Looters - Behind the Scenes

Hey guys, I'm Dan and this is Bonnie, and we're going to talk a little bit about the process after the edit.
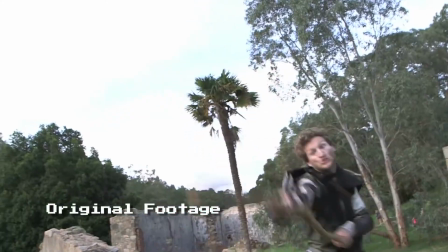So I wouldn't usually start with the grade, but being shot over two different days, it was very inconsistent footage.
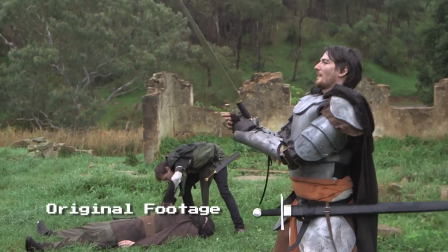One day was broad sunlight, the other day was quite overcast. So the obvious colour reference was Skyrim the gang.
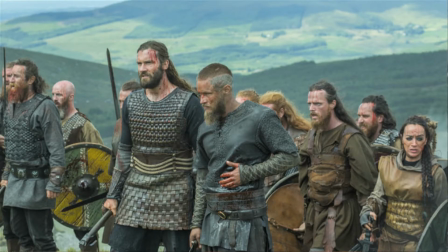I was also watching the show Vikings at the time, and I really like the colours of that. The location we used for the film was in the middle of the bush.
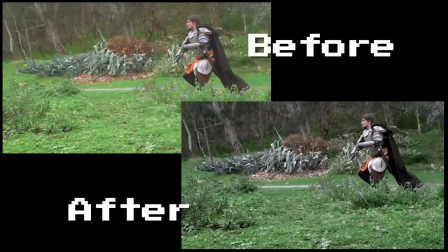These ruins were surrounded by luscious green bushes and trees. Both the game and the TV show have a much more desaturated look.
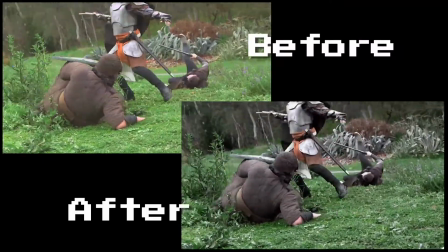So to achieve the final look, it was a matter of desaturating isolated colours and crushing the luminance of the green.
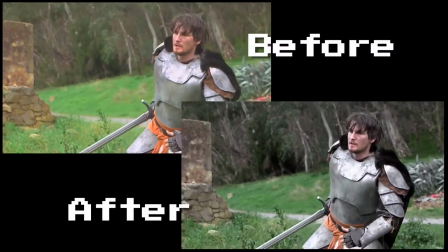So the VFX process was a lot of fun for this film. Being set in a mystical world full of magic and knights and medieval warfare, there's no right and wrong way to do things. There's sort of no benchmark for what magic looks like. so we got to have a lot of fun with this.
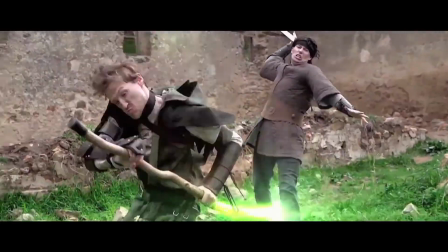The general effects was based around a lot of lightning, particles, noise, a lot of fire and sparks for the battles.
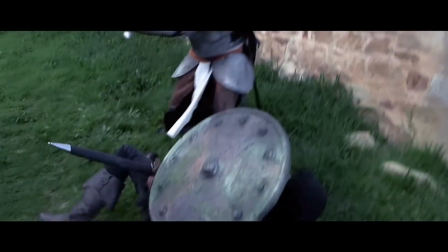We found just a lot of impacts and smoke and sparks just helped to sell the scenes.
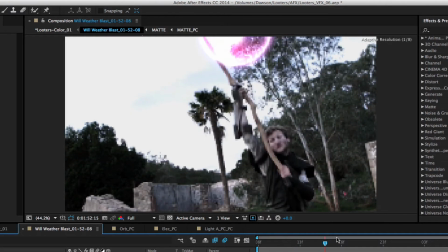One of our favorite shots from the film is what we've dubbed Will's weather blast which you can see behind me. This is where Will sucks the power from the skies to charge up his staff with this lightning ball which he then shoots at the warlock.
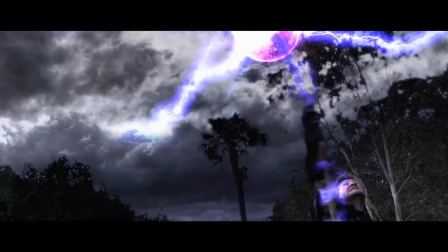The brief Shanks gave me for this shot was that he wanted to change the weather. From the way Will moves his staff around in the sky in this big circular motion, I picture him building this big orb of energy which he can then shoot at hell. I wasn't totally sure how I was going to achieve this, but I had a quick look at Andrew Kramer's tutorial on creating something similar,
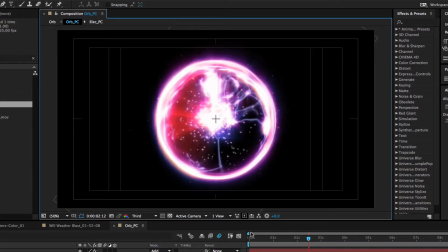making some sort of magic orb using the polar coordinates effect.
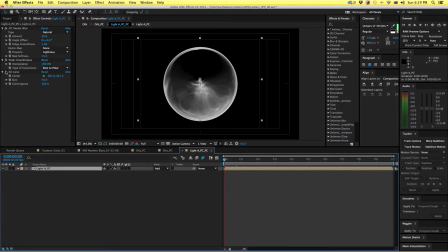So as well as the polar coordinates technique, I used a CC lens filter on it to give it that real glassy sort of look.
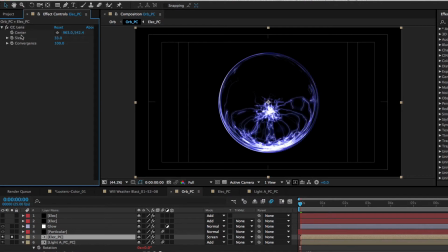But as well as that, I placed some very bouncy electricity into the mix and then placed a particle generator right in the center Just to give it that little bit more
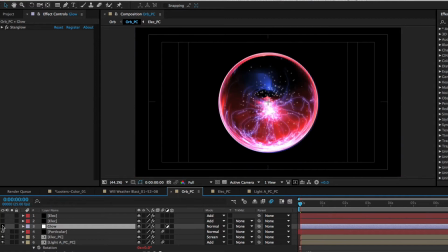and I use the track code star glow effect to really give it that shine again being magic It's totally open to interpretation so I selected a bit of a pinky purple color for the weather blast and Chucked it in the scene and I knew I wanted a real whipping motion with this orb like
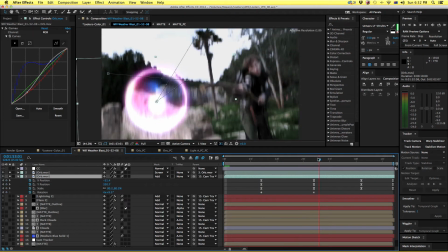You can see will brings the staff down So I wanted the orb to flick down after it bounce off the ground and come back up before finally firing out So for this it was all about the animation curves Just making sure it came into each point quite sharply and
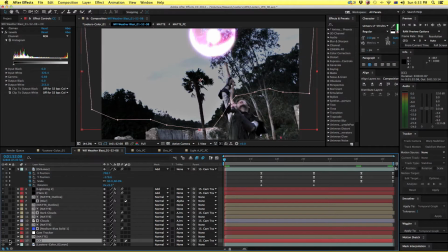then eased on out and then to really sell the weather change We replaced the sky with some nice moody storm clouds added some lightning optical
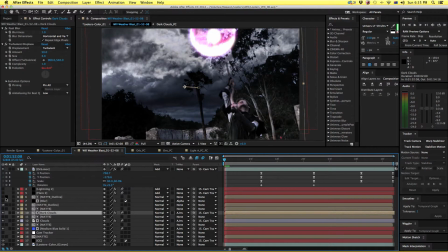flares and then it was starting to feel pretty good I rented everything out with a layer of noise over it as well just to blend these
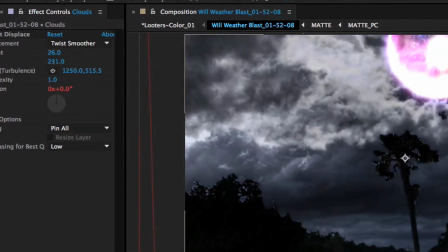effects in so to sell the clouds a bit more I added a turbulent displace and animated the evolution properties.
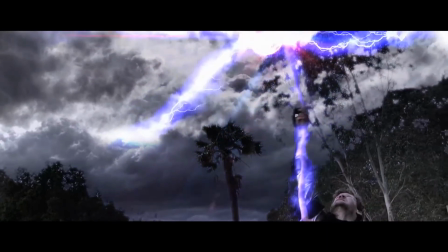The rest of the films will have a bit more subtle effects like the text that pops up.
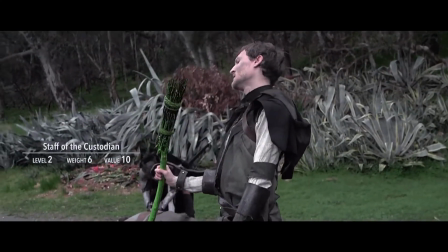We made sure that was as close as possible to the actual Skyrim text just to really sell the joke because that That was an important part of the gag.
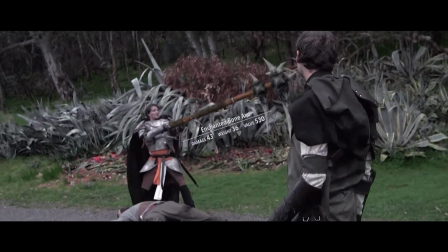We also chucked some 3d weapons into the looting scene just to sell the gag a bit more and just add a bit of variance So we weren't didn't just have the same swords popping up all the time Other than that we had to comp in shanks as the giant added a few 3d trees and everything just to sell that as well There's a lot of things I do differently next time, but I learned a lot of little tricks along the way So as you can see we had a lot of fun So as you can see we had a lot of fun with this project It was a nice change from the usual type of action scenes that we do that it just full of you know that are full of gunfights and explosions Thanks So that's it from us guys, hope you enjoyed The Looters Behind the Scenes. We've got plenty more videos coming your way very soon so please stay tuned. There's a like on Facebook, subscribe on YouTube, and please share our films and our channel with like-minded friends. Adios!